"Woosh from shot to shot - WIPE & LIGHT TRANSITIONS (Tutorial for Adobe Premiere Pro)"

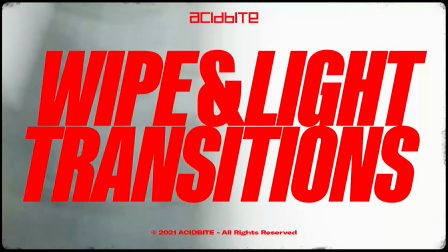[0:00]
Hey guys, Kirk from AcidBite here, and today I want to show you our wipes and lights transition package.
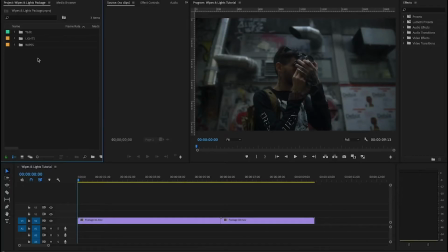[0:05]
There's a ton of cool assets in here, and using these you can make a transition like this.
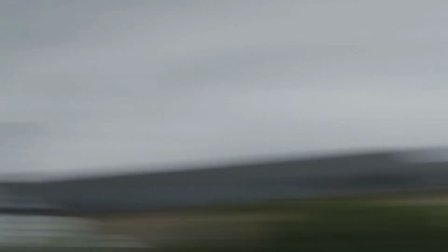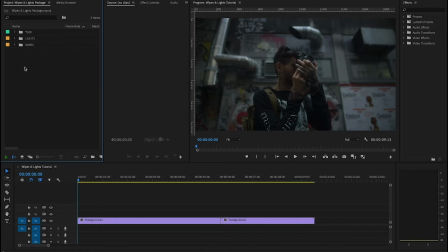[0:16]
Alright guys, let's see how this is made. So when we import our assets from the package, you're going to have two folders, the lights and the wipes. All the assets here are shot in 4K UHD. They are ProRes, and they are ungraded, so you can grade them to fit perfectly with your edit.
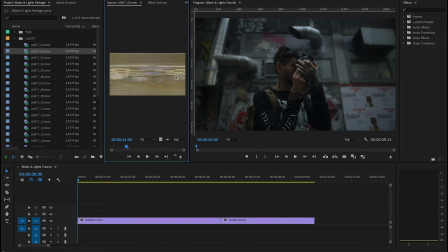[0:35]
What I'm going to show you is a very simple but a very powerful transition. So inside of the lights folder, we have 28 different assets here. These were mostly filmed at night, and we're making an effort here to make all of these assets,
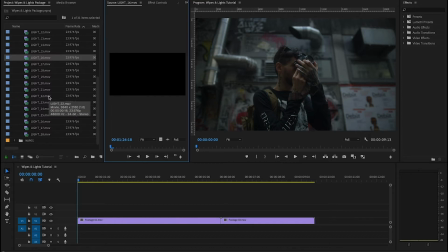[0:51]
including the wipes, fairly abstract so that you can put these into almost any edit. In the wipes folder, we have mostly daytime assets, and these are mostly shot in urban environments, and again, trying to keep it abstract.
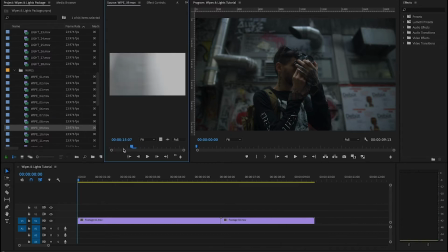[1:07]
And what you're going to see is that each of these assets comes with a custom piece of sound design. And honestly, guys, that really elevates these kinds of transitions that you're downloading, because it takes all the work of doing the sound design out of your hands,
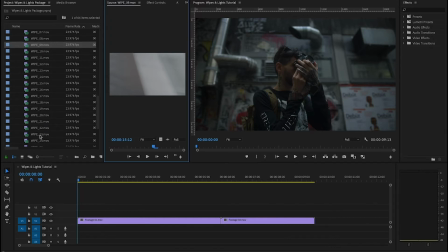[1:23]
and to be able to have access to 56 different unique sounds that you can mix and match, and you can even apply them to other places in your edit, to me that's just a huge bonus for this whole package.
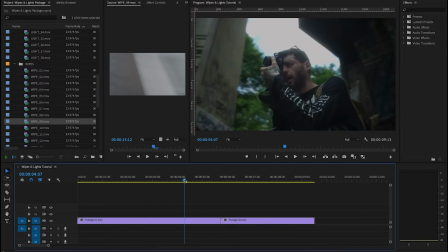[1:36]
So in this edit, I'm transitioning from a daytime shot in an urban environment with a little bit of greenery
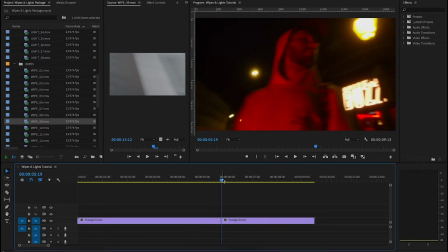[1:45]
into a nighttime shot with a lot of warm lighting.
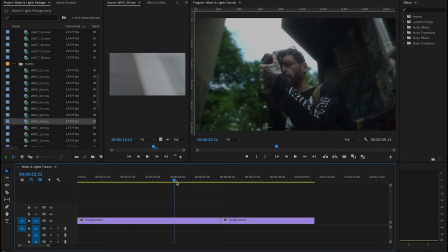[1:48]
So what I'm going to do first is look for a wipe asset that kind of matches this environment.
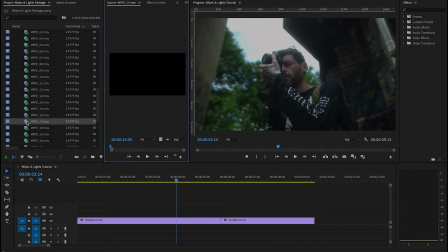[1:56]
And I know that number 17 is going to work well here because we have some trees and buildings in the shot. So what I'm going to do is put that actually between these two clips.
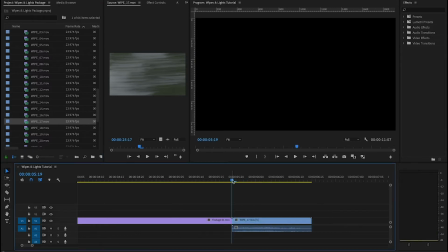[2:11]
Now let's take a second to talk about the asset. It is going to have a couple black frames at the beginning of the shot, because we want to delete these black frames.
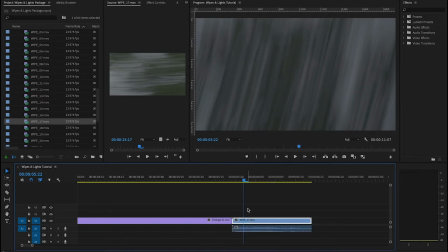[2:22]
And the reason we're providing them this way is because in a transition like this,
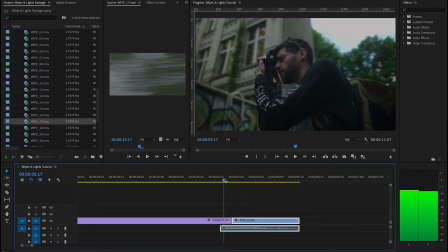[2:29]
you actually want the sound design to come in just a little bit ahead of time before you see the transition with your eyes.
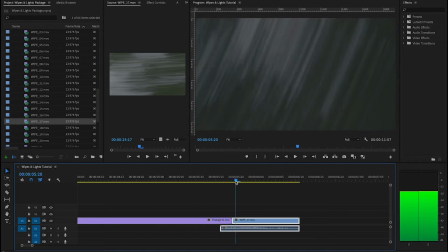[2:36]
And the reason is because in your brain, it really helps to combine these two different shots when you sort of anticipate that it's going to happen.
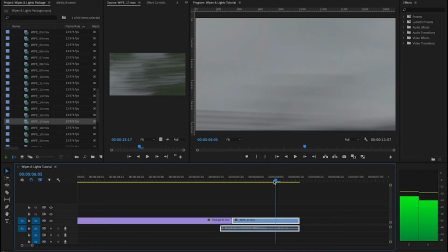[2:44]
So we designed it this way on purpose, and similarly at the end of the shot you'll find more black frames,
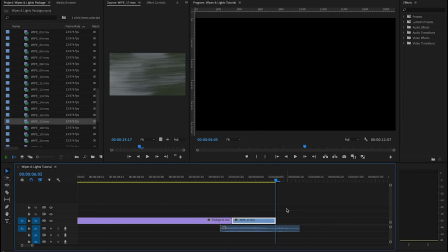[2:51]
and we want to delete those as well and leave the end of this sound effect, which is going to have a little bit of reverb, and it's going to fade out on its own, and we want that to be under the next clip. It's going to really help to combine the whole situation together.
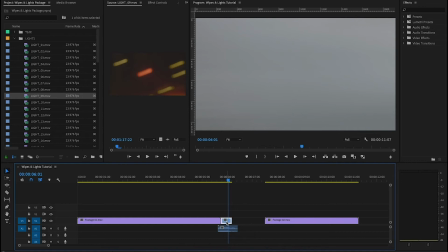[3:07]
And another thing to keep in mind here is that we said these were shot in 4K, right? My timeline here is actually HD, so I'm going to say scale to frame size, and that's going to shrink it down to exactly the right resolution.
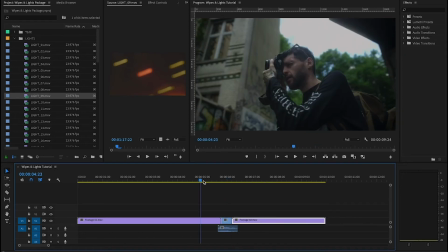[3:24]
Now, I think we could potentially leave the transition like this, and that would be effective.
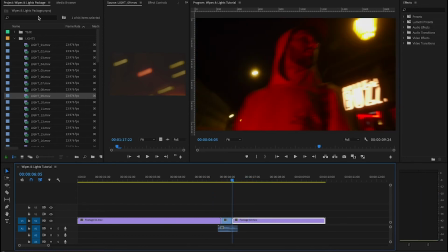[3:31]
But because we have all these amazing light assets, and I know we have ones that are going to fit perfectly with this footage, I think we can make the transition even better.
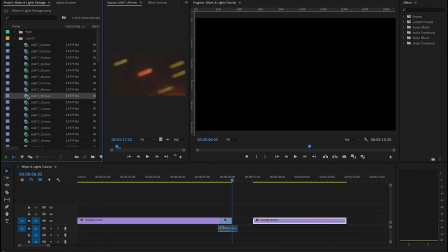[3:42]
So I'm going to go in here and I'm going to find light number 9. And as you can see, it kind of has the perfect color temperature. It has the exact kind of warm lighting that you see in the background of our shot. So I'm going to grab that and pull it in here as well.
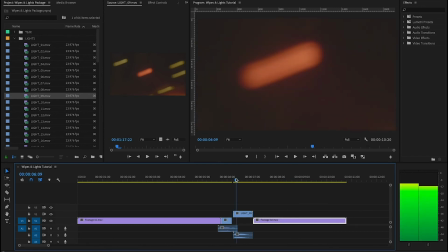[3:59]
And again, we just want to get rid of those black frames.